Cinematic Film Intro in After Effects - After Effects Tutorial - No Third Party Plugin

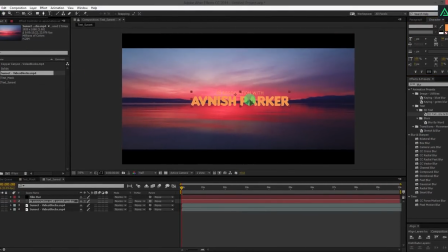[8:34]
Align your text to the center.
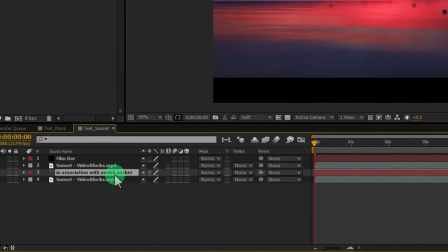[8:38]
Place it below the mountain mask layer. And your text will be behind these mountains.
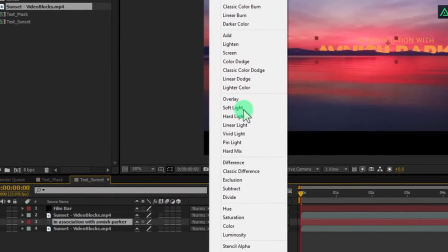[8:46]
Now, change the mode to screen to blend your text into the scene. Perfect.
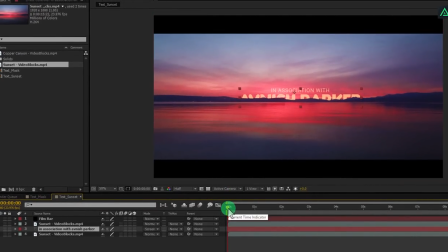[8:54]
Now let's create a text rise effect to the scene.
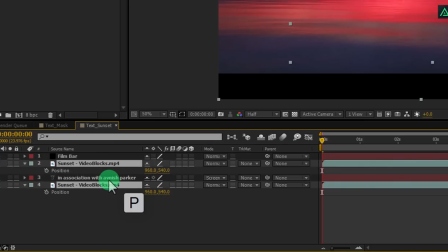[9:01]
Select your video layers, and then press P to open position. Click on the stopwatch icon to add a keyframe on it.
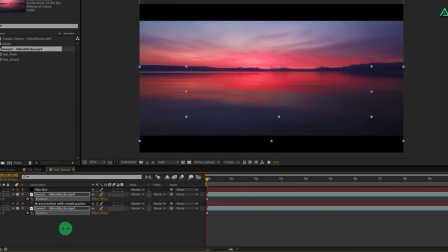[9:10]
And then change the Y position. Make first keyframe position to the top. But make sure your video should be inside these film bars. Then go to the end frame, and change Y position to down.
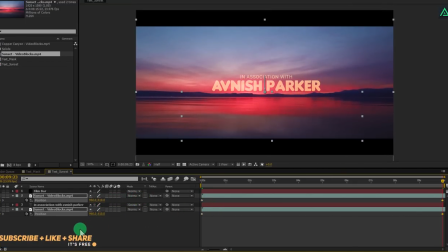[9:26]
Now your text will start appearing behind the mountains.
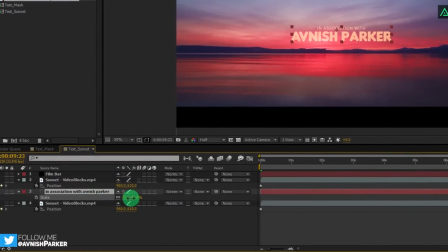[9:30]
I am scaling my text to 70%, so that it won't look too big.
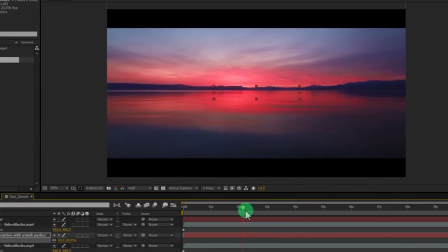[9:37]
Now, this is what our animation looks like.
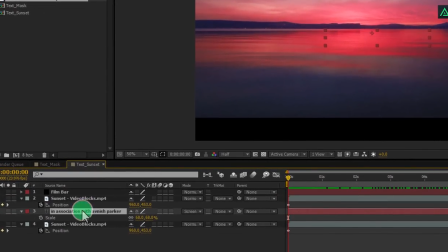[9:43]
Let's animate the position of this text as well. Press P to open position, and add a keyframe on it.
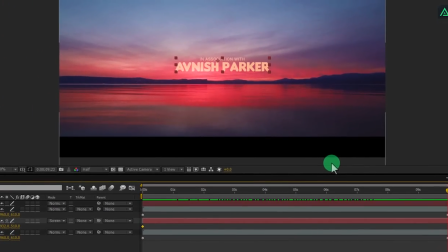[9:51]
Go to the end keyframe, and make text to go down a little bit. It will give a nice parallax effect to it. Cool.
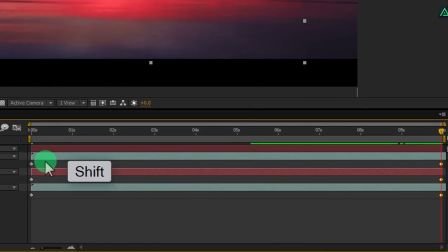[10:08]
Now select all keyframes of every layer, and press F9 to easy ease them.
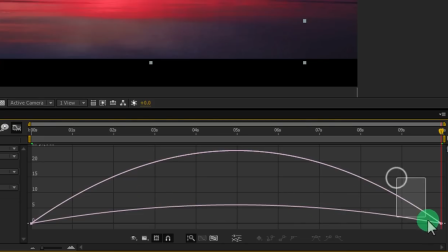[10:15]
Open Graph Editor and change the curve position to something like this.
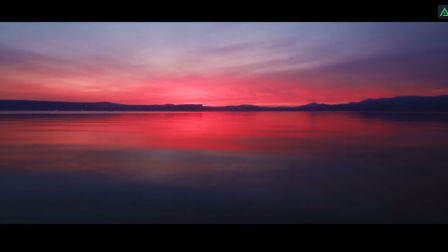[10:22]
Switch back to our timeline, and our second slide is complete. RAM preview this, and you have a nice looking animation.
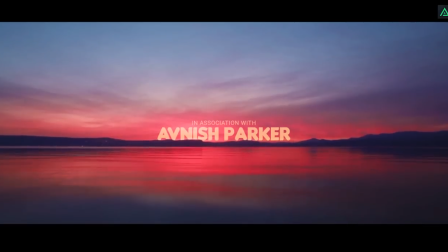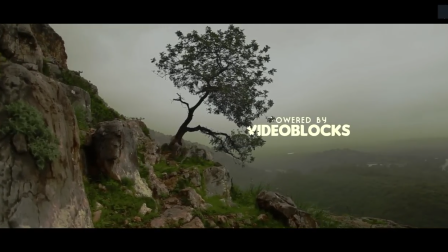[10:35]
This is our third and last slide. I have added our text behind the tree.
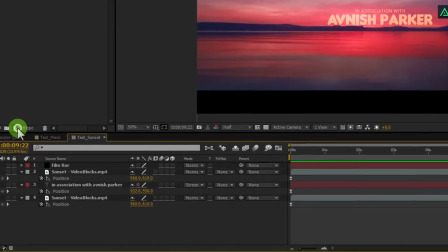[10:42]
So, let's see how can we make this. Create another composition, let's call it tree text.
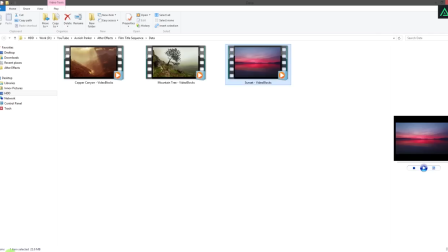[10:49]
I am using the same setting as previous one. Import this tree video in the project, and place it on the timeline.
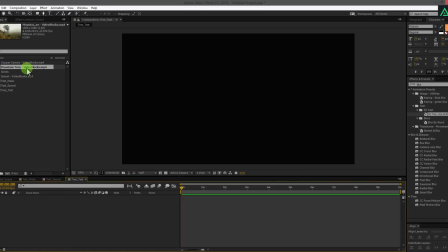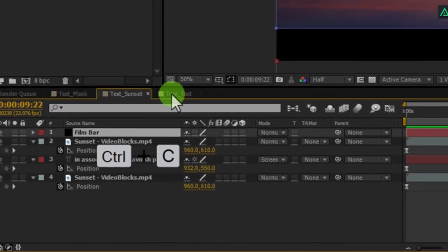[11:02]
Go to the previous comp, and copy the film bar layer, switch back to the tree text comp, and paste it above the video layer.
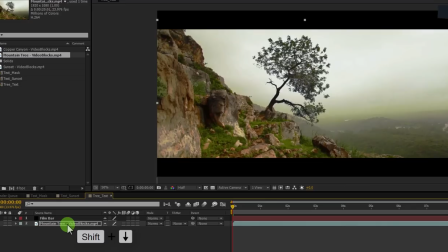[11:11]
Select your video layer, and first align it to the center, so that we can see the tree in the middle of our frame.
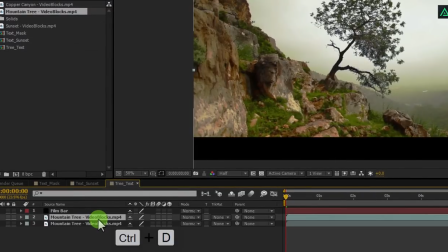[11:19]
Again select your video layer, and press Ctrl plus D to make a duplicate.
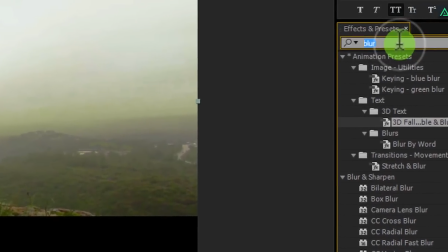[11:24]
Let's turn off the visibility of below video layer. Now go to the effects and presets, and search for Luma Key.
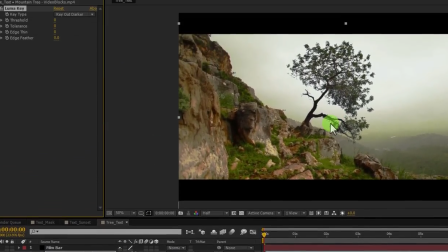[11:32]
Add this effect onto the top video layer. Let's change view setting to make our background transparent.
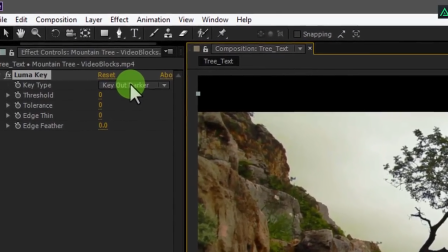[11:41]
Change the key type to key out brighter.
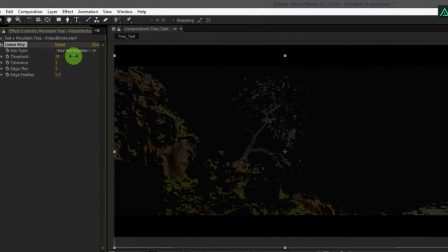[11:44]
Now, if you increase the threshold, you can see our sky has been removed, now we have only tree and mountain.
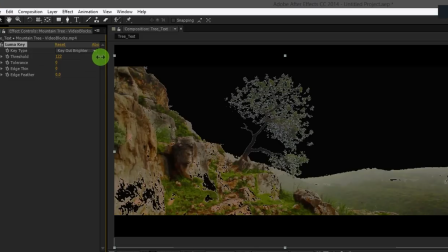[11:51]
I am using a threshold of 145. and increasing edge feather to 1. Let's change threshold to 130.
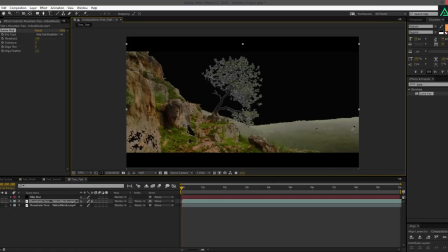[12:07]
Here we go. Turn on the bottom layer, and you can see your video is looking same.
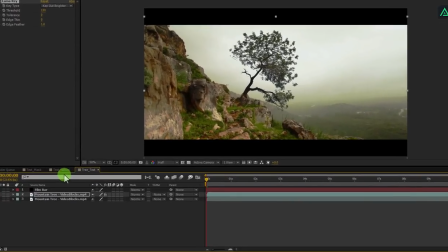[12:16]
But here is the magic part.
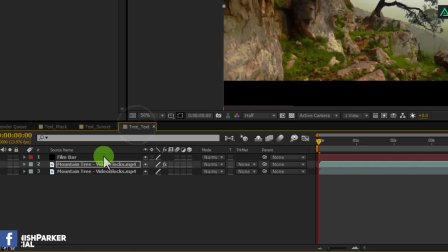[12:18]
Add your text here, I am copying the text from the previous composition, and putting it between these video layers.
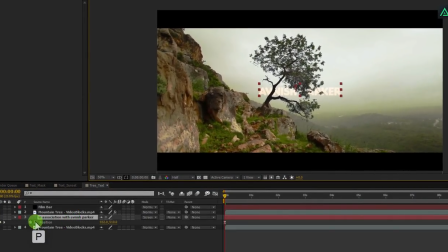[12:25]
Let's remove it position keyframe first, we don't need any animation on it. You can place your text anywhere you want. But for this tutorial, let's keep it here. Change blending mode to normal. And make your text white.